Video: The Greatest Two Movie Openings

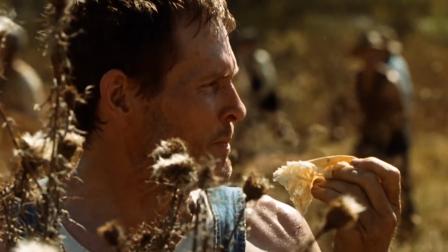(4:02)
That's enough for the audience to figure out very quickly that this is a distressed father searching for his little girl This of course becomes all the more powerful
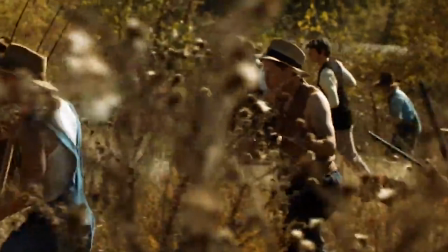(4:10)
and moving as the film progresses Just how dead and weedy looking the plants are accompanied by the guns in rednecks hands gives the viewer a
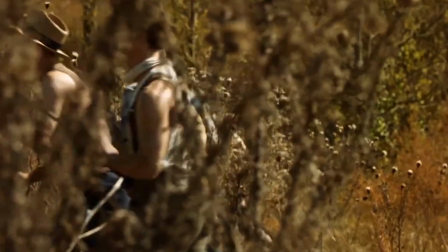(4:18)
somber and eerie feeling It's topped up by the slow tracking of the editing that title card and finally the disturbing whispers of wild bill that have been and deeply ingrained into the memory of Paul Edgecombe.
You love your sister?
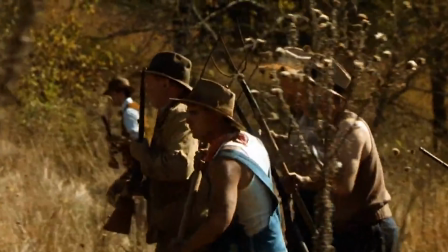(4:35)
All I can say is, you've gotta watch this movie if you haven't already yet. It's just remarkable.
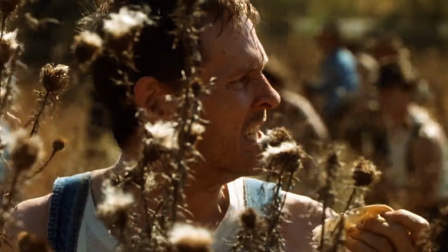(4:41)
All of this makes for a powerful and goosebump inducing opening scene. It's just too moving and too interesting for any viewer to not want to continue watching,
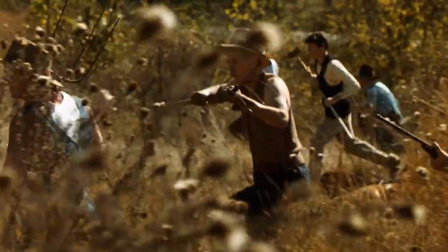(4:49)
as the urge to see what happens is just far too strong at this point, even after only 40 seconds.
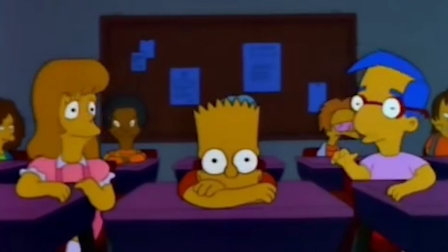(4:55)
I remember watching this for the first time at school of all places, meaning I wasn't consciously choosing to watch this film at all.
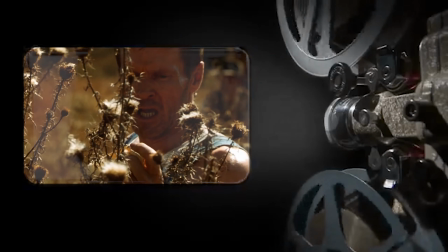(5:02)
However, as soon as I saw that opening 45 seconds, I was just hooked to the story.
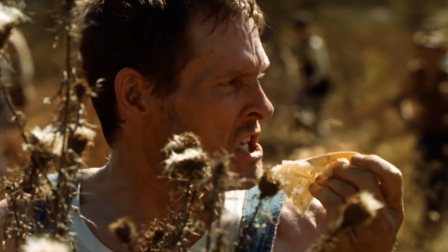(5:08)
That is how you make an opening scene to your film. You wanna know the most amazing thing about these two opening scenes?
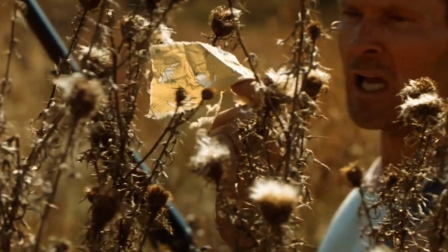(5:14)
Yeah, yeah, you probably already knew if you know these movies very well. They were directed, yep, by the same guy, Frank Darabont, my favourite filmmaker of all time. I usually sometimes despise filmmakers or even youtubers who make very few films or very few YouTube videos on their channels,
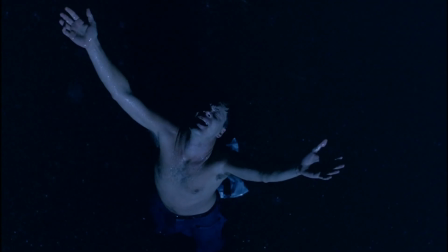(5:32)
but Darabont perfectly constructed these two stories when he put together these Stephen King
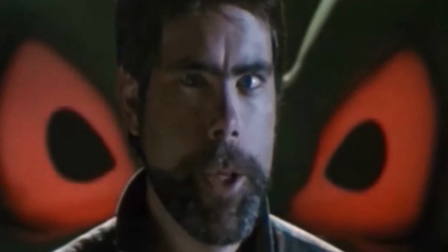(5:37)
story adaptations and yes two stories by the aptly named Story King.
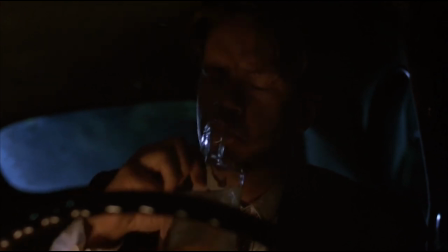(5:42)
It's his opening scenes that in my opinion is where his legacy lies as his two most successful and iconic works have The greatest two movie openings ever